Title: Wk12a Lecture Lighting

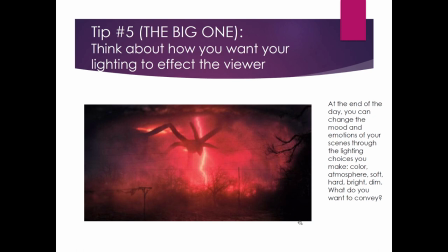I've already mentioned it before, but think about how you want your lighting to affect the viewer. All right, if you haven't seen Stranger Things, this is from Stranger Things. I'm not giving away anything about the story, but I'm just showing one little scene.
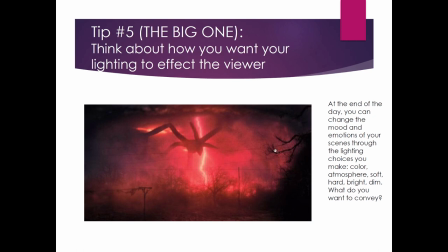And when you see this, what do you feel? What do you think? How is it perceived? all right so at the end of the day you can change the mood and emotions of scenes through the lighting choices you
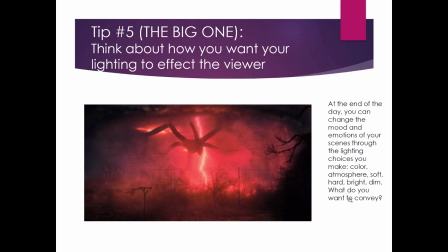make color atmosphere soft hard bright dim what do they what do you want them to convey in this scene I see mystery I see red lightning which seems dangerous and scary
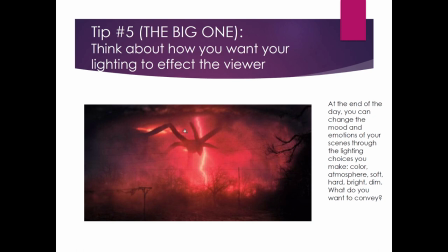because I've never seen red lightning and I see something that looks kind of like a spider and spiders kind of scary i also see silhouettes so it's dark and there's thick atmosphere too meaning it's dark and foggy think about if you're in a deep fog in the dark and if there were flashing
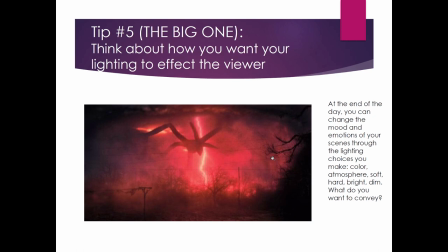red lights around you what would your feeling be that would probably freak you out because you no one's probably ever been in that situation before unless you've been pulled over by the cops anyway i just thought of that
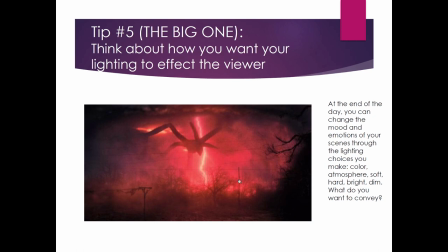well maybe you have so anyway but the point is is that most people have never been in that situation that would kind of be sort of a freaky situation well that's what they're playing on here when they show stuff like that scary spider red light fog silhouettes
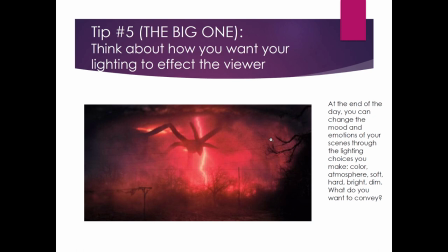impending doom and it's conveying a feeling And this is what we love because we get that feeling of spookiness and scariness and yet we're still safe at our couch. So we love that. All right.
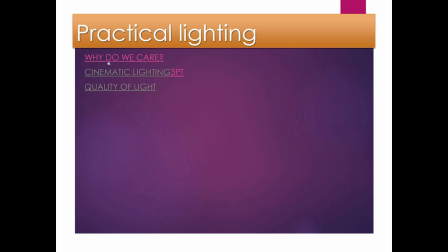Okay, so practical lighting. I have a couple videos. I think I have one for sure that I want you guys to watch that I'm going to add to this. I'll just send a link with it that I want you guys to watch. and it's important
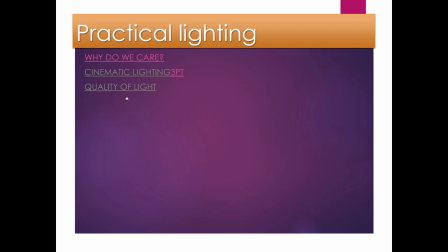in the video this guy's going to go over some of these qualities he's very good at lighting and showing like the difference so he has really good lighting equipment too so shows some good stuff so let's go and exit out of this full screen and we'll just look at some practical
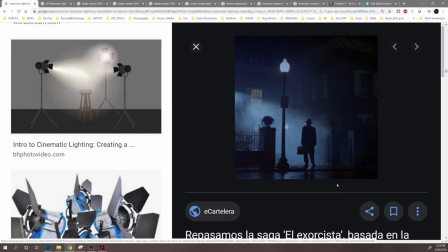examples okay so has anybody ever seen has anybody ever seen the exorcist i will not watch that movie again i've watched it a couple times and that was enough i have to say i am kind of a chicken
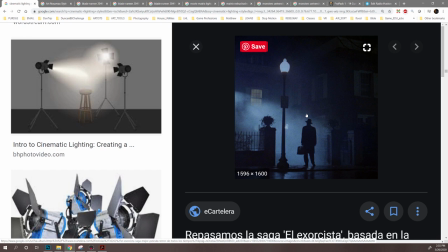about those things i can watch certain kinds of scary movies but that one scared the dickens out of me i don't know why anyway this is a scene from the exorcist and if you've seen the movie you probably understand like who this is and why it's so spooky and where the lighting's coming
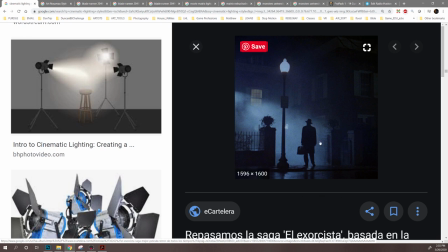from but this overall look is just really gives that same thing that the stranger things did which has that thick atmosphere uh silhouettes nighttime mystery this guy's alone on the street
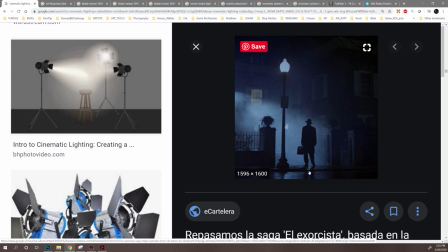it's damp so it's probably it looks damp and cool these are the kind of things that you know whatever that emotion is you want to convey right uh let's think about so we have like the this right here shows three-point lighting that's that's uh one thing to consider 45 degrees 45 degrees
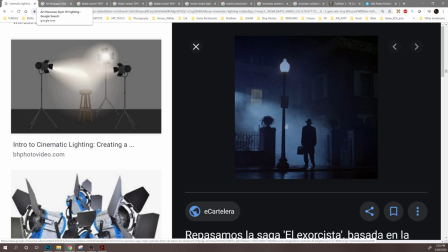backlighting okay I threw this in here
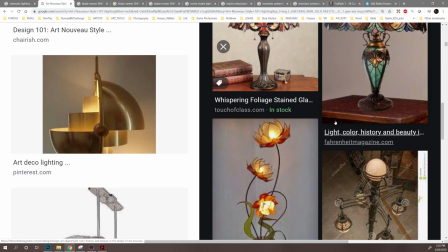because I was I just these are such wonderful lamps I know this is silly I
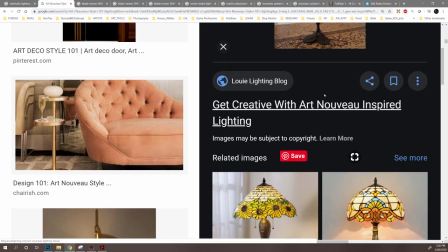didn't I just saw this and I was like that's lighting right there okay we'll skip that I just this whimsy I just love that lamp
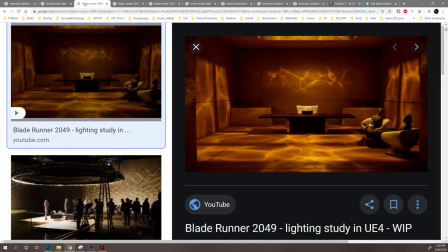alright so anybody if anybody has that lamp send it to me please okay so let's go into some other lighting stuff so here's stuff from Blade Runner.